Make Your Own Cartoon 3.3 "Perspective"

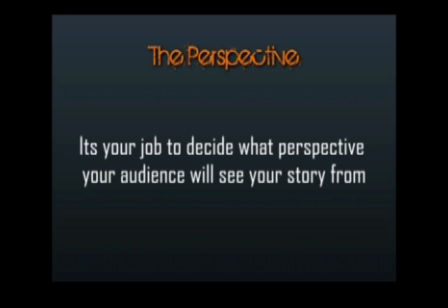[0:03]
Your job as a storyboarder is to decide the perspective from which the audience will see your story, and you accomplish this job on a scene-by-scene basis.
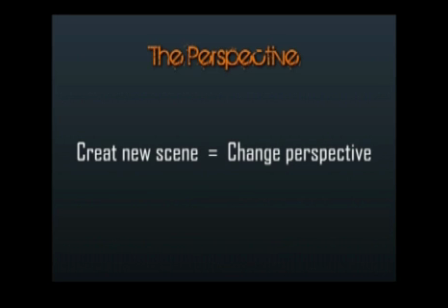[0:12]
Typically, a new scene means a new perspective. This allows you to focus on your focal point more easily.
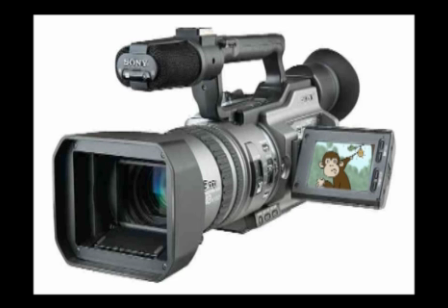[0:18]
A good way to look at it is to imagine that your audience is viewing your story from the view of a camera.
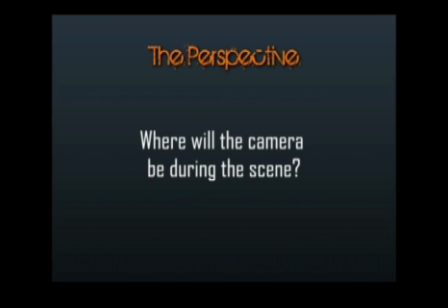[0:23]
You just have to decide where the camera will be during the scene. Will it be far away for a long shot, or will it be zoomed in for a close-up?
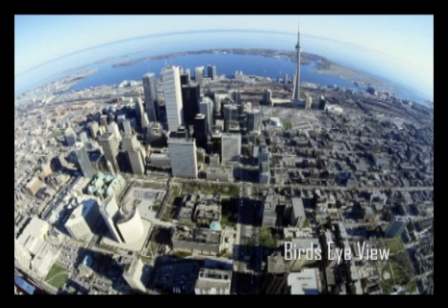[0:30]
Should you show the action from high in the sky, or should you show it from down near the ground? Will the camera zoom in during the scene, or will it zoom out? Your options are just about limitless.
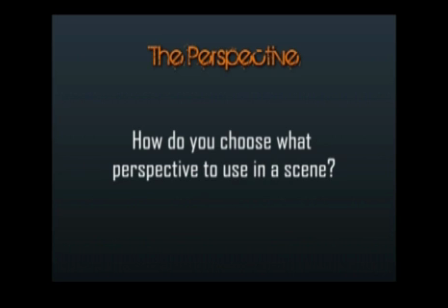[0:42]
So how do you know what perspective to show each scene from? Simple. Choosing your scene's perspective is all about clarity. You just have to know what your focus point is, and then choose an angle that will show it clearly.
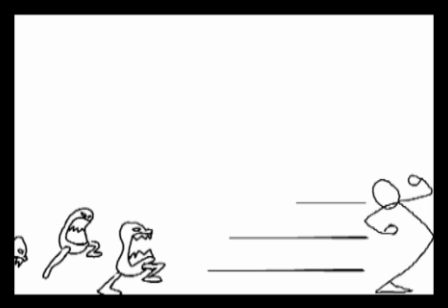[0:55]
For example, let's say your character is being chased by a bunch of angry monsters.
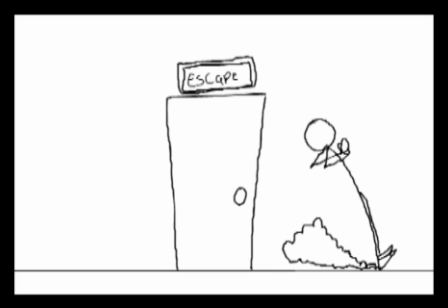[0:59]
He's trapped at a dead end, and his only hope for escape is to get through this door.
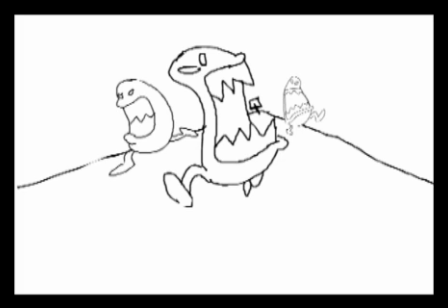[1:04]
Your audience already knows that he is being chased by the monsters, but what they don't know is that the door is locked.
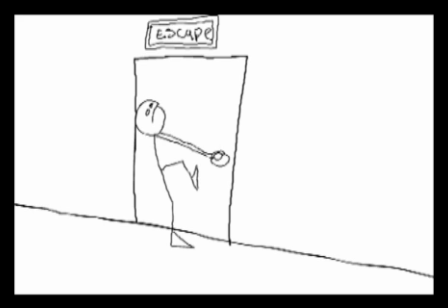[1:10]
So the purpose of this scene is to show the audience that the door is locked.
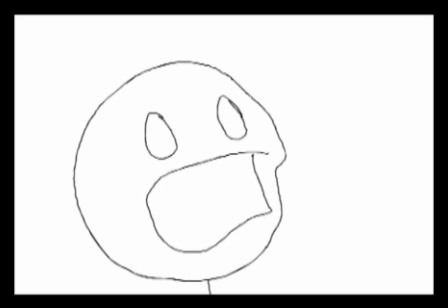[1:14]
You wouldn't zoom the camera right up on his face to show his expression of fear, although it is important to show your character is scared. That would make your audience completely miss the fact that he was unable to open the locked door.
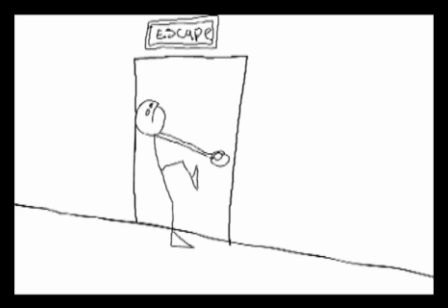[1:25]
The focus of the scene is that the door is locked, and he can't get through, so you need to put the camera at an angle where they can see him unsuccessfully attempt to open the door.
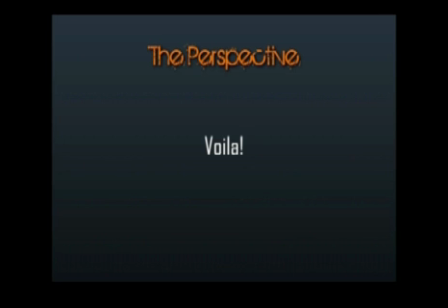[1:34]
And voila! You've now created a good perspective for the scene, and you can move on.
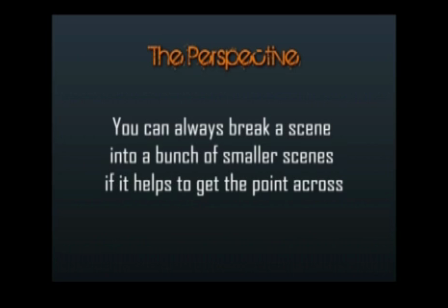[1:39]
It's also important to know that you can always break a scene up into as many smaller scenes as you need to clearly display what is going on.
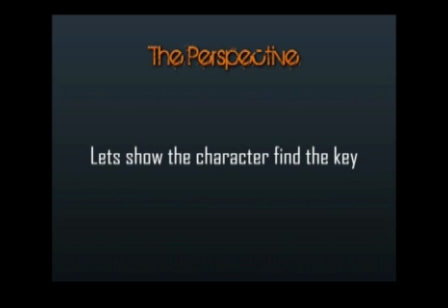[1:45]
For example, let's say your character is finally able to find a key and open the door. You might show him from this angle, searching for a key.
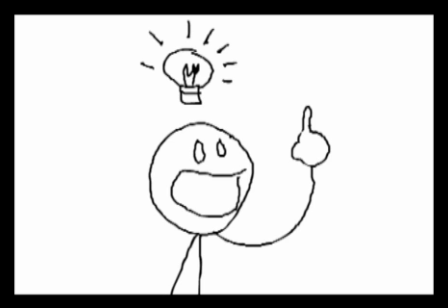[1:53]
Then, you would break to another angle that shows him remembering something. Then, you would show a close-up of him reaching in his pocket and pulling out the key.
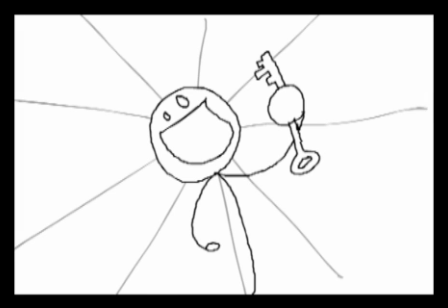[2:01]
After which, you could switch to this angle and show him triumphantly holding the key above his head.
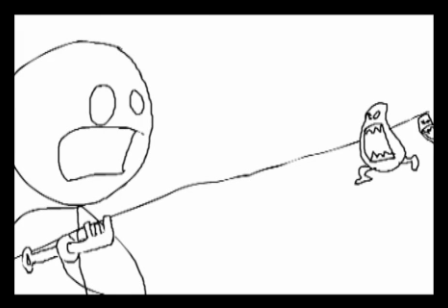[2:06]
Then you could switch to a view that reminds the audience and your character that he's about to get eaten.
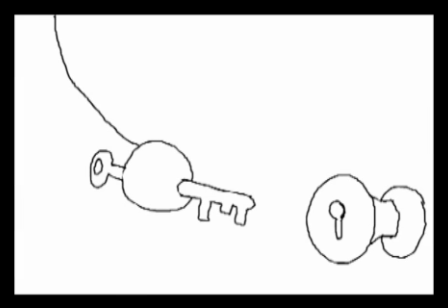[2:12]
And then you show him placing the key in the lock.
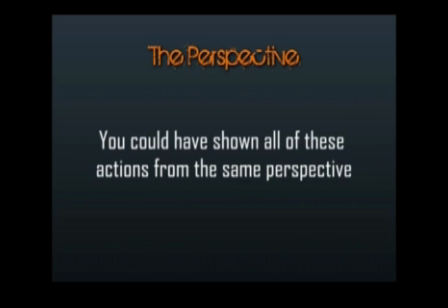[2:15]
You see, you could have shown all of these actions from the same perspective, but would that have been the clearest way to show what happened? It's up to you to decide.